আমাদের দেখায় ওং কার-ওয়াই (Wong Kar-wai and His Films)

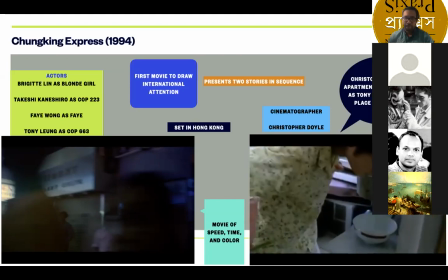14:47 I'm gonna stay.
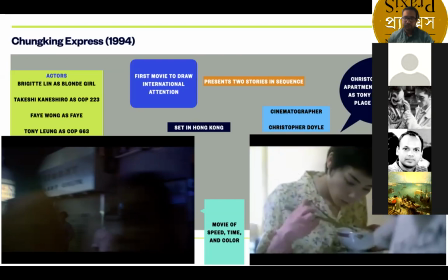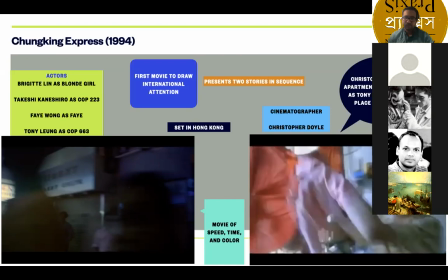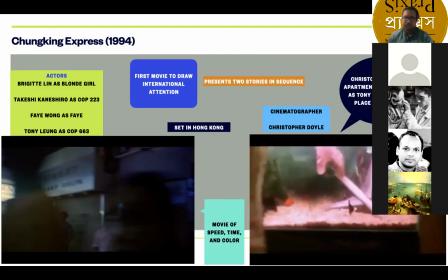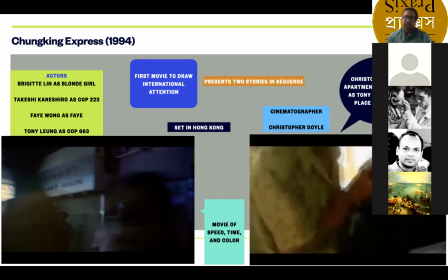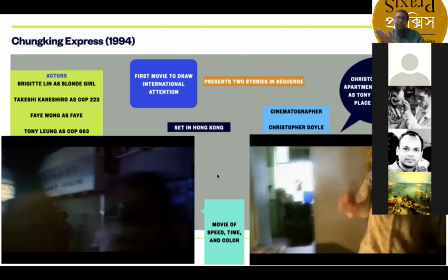15:13 যাই হোক, এটা হচ্ছে প্রথম ক্লিপসটা। এটা এটা একটা সেগমেন্টের গল্প যেখানে মেয়েটা যে সে যে পুরুষ চরিত্রে যে টনি লাং এর যে পুলিশের প্রেমে পড়ে, তার অ্যাপার্টমেন্টে খুব গোপনে এসে ওখানে জাস্ট সময় কাটিয়ে যায়, তার একটা দৃশ্য।
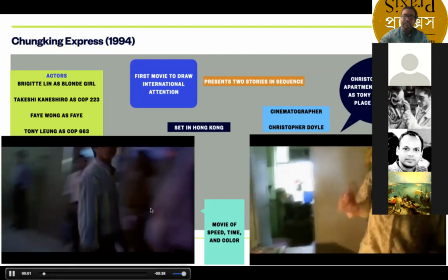15:32 আর দ্বিতীয় ভিডিও ক্লিপটা হচ্ছে আরেকটা সেগমেন্টে, সেটা আরেকটা গল্প, সেটা ব্রিজিটলিন,
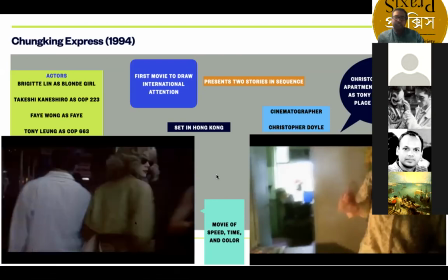15:39 ব্রিজিটলিনের সাথে আরেকজন পুলিশের প্রেমে পড়ার গল্প।
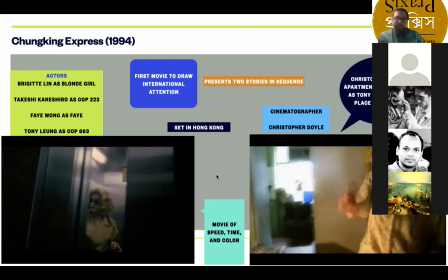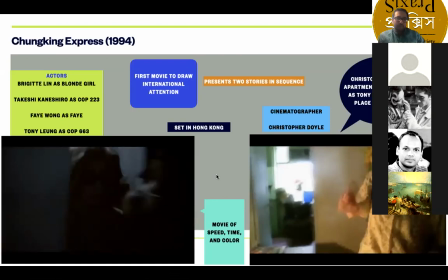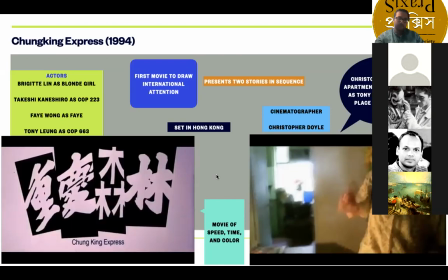এটা এটা এটা এই এই ভিডিও ক্লিপসটা এখানে রাখার একটা কারণ হচ্ছে যে এই শুরু হয় খুব হেস্টিলি,
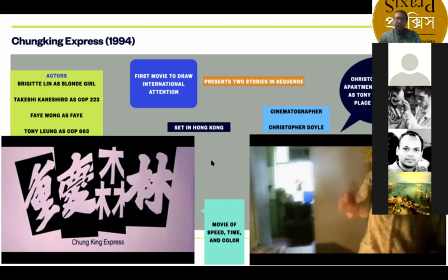16:22 প্রথমে বোঝা যায় না, ক্যামেরা খুব নড়তে থাকে, এই স্পিডটা বোঝার জন্যই আসলে এই ক্লিপসটা এখানে রাখা। তো আমার মনে হয় যে পরবর্তীতে
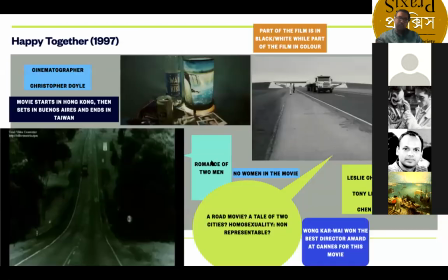16:32 চলচ্চিত্র নিয়ে আরো কথা বলবো, তারপরের যে চলচ্চিত্রটা নিয়ে এখানে আছে সেটা নিয়ে একটু কথা বলি, সেটা হচ্ছে হ্যাপি টুগেদার 1997। এটা খুবই গুরুত্বপূর্ণ একটা চলচ্চিত্র ওঙ্কার ওয়াইয়ের, গুরুত্বপূর্ণ অনেকগুলো কারণে।
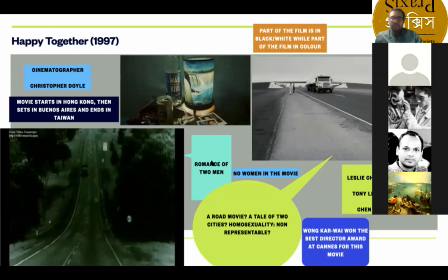16:47 তার মধ্যে একটা কারণ হচ্ছে যে এইটা এই মুভিটা দিয়েই ওঙ্কার ওয়াই প্রথম কান চলচ্চিত্র উৎসবে বেস্ট ডিরেক্টর অ্যাওয়ার্ড পান। তো এই এই স্বীকৃতিটা হয়তো দরকার ছিল অথবা দরকার ছিল না আমরা জানি না,
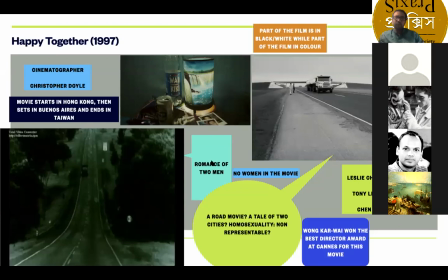16:59 কিন্তু ইন্টারন্যাশনাল যে একাডেমিক মহল আছে বা সবখানেই আলোচিত হওয়ার জন্য এই চলচ্চিত্রটা খুবই গুরুত্বপূর্ণ একটা ভূমিকা পালন করছে। যাই হোক, যথারীতি আপনারা দেখছেন যে এখানে পোস্ট করা আছে যে সিনেমাটোগ্রাফার ক্রিস্টোফার ডয়েল।
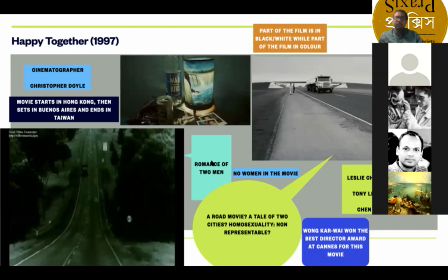17:13 তো এখানে খুব সম্ভবত 60টা ছবি ক্রিস্টোফার ডয়েল ওঙ্কার ওয়াইয়ের সাথে কন্টিনিউ করতে থাকে সিনেমাটোগ্রাফার হিসেবে। এবং এই এই যে চলচ্চিত্রটা, এই চলচ্চিত্রটাকে আমরা রোম্যান্স অ্যান্ড ভায়োলেন্স অফ টু ম্যান হিসেবে বলতে পারি।
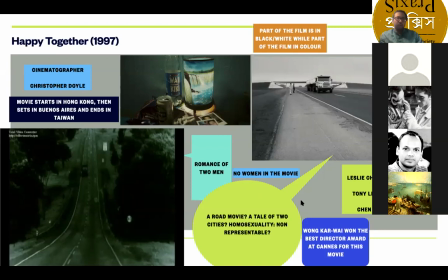17:30 দুজন মানুষ, সমকামী মানুষ, তাদের ভালোবাসার গল্প। এবং খুব ইন্টারেস্টিংলি যদি দেখা যায় যে এই ন্যারেটিভের মধ্যে কোথাও কোনো নারী চরিত্র দেখা যায় না, কোনো নারী চরিত্র আনাই হয় না। তো যারা এই ছবি দেখছেন বা আমাদের হলো যে আমি ব্যক্তিগতভাবে যখন আমি ছবিটা দেখছি,
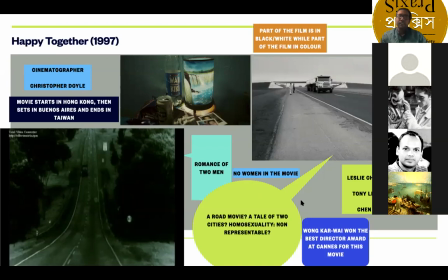17:49 এই এই নারী চরিত্র না থাকাটা খুব একটা অস্বাভাবিক লাগে না ছবির ন্যারেটিভের কারণে। তো যাই হোক, এই এই মুভিটাও যথারীতি হংকং এ স্টার্ট হয়। হংকং এর ভিজুয়ালাইজেশন এখানে থাকে না চলচ্চিত্রের ন্যারেটিভে, কিন্তু আমরা বুঝতে পারি যে হংকং থেকে শুরু হয়,
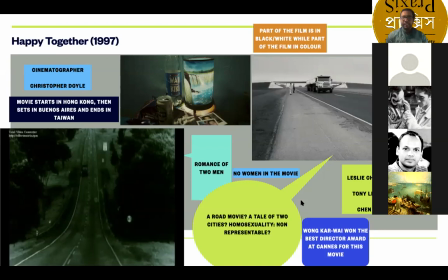18:06 কারণ পাসপোর্টে আমরা দেখি যে বিভিন্ন সিল সাপোর মারা হয় যাতে করে বুঝতে পারি যে তারা হংকং থেকে
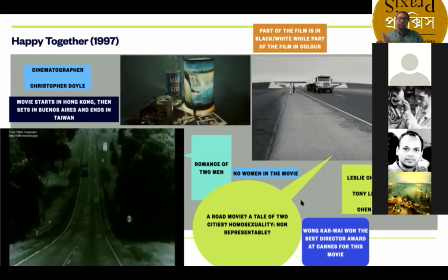আপনারা একটু দেখেন কাইন্ডলি, এই ল্যাম্পটা একটা ডিজায়ার সিম্বল হিসেবে পুরো ছবিটাতে ব্যবহৃত হয়।
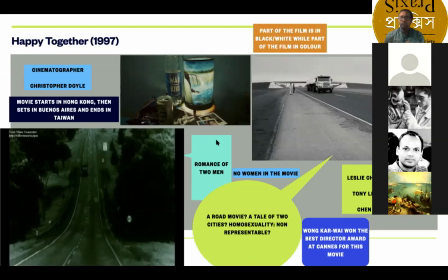18:35 এই ল্যাম্পটা দেখেই তাদের তাদের দুজন এই আর্জেন্টিনাতে যেতে চায়, এবং যাওয়ার জন্য তারা গাড়ি নিয়ে বেরিয়েও পড়ে।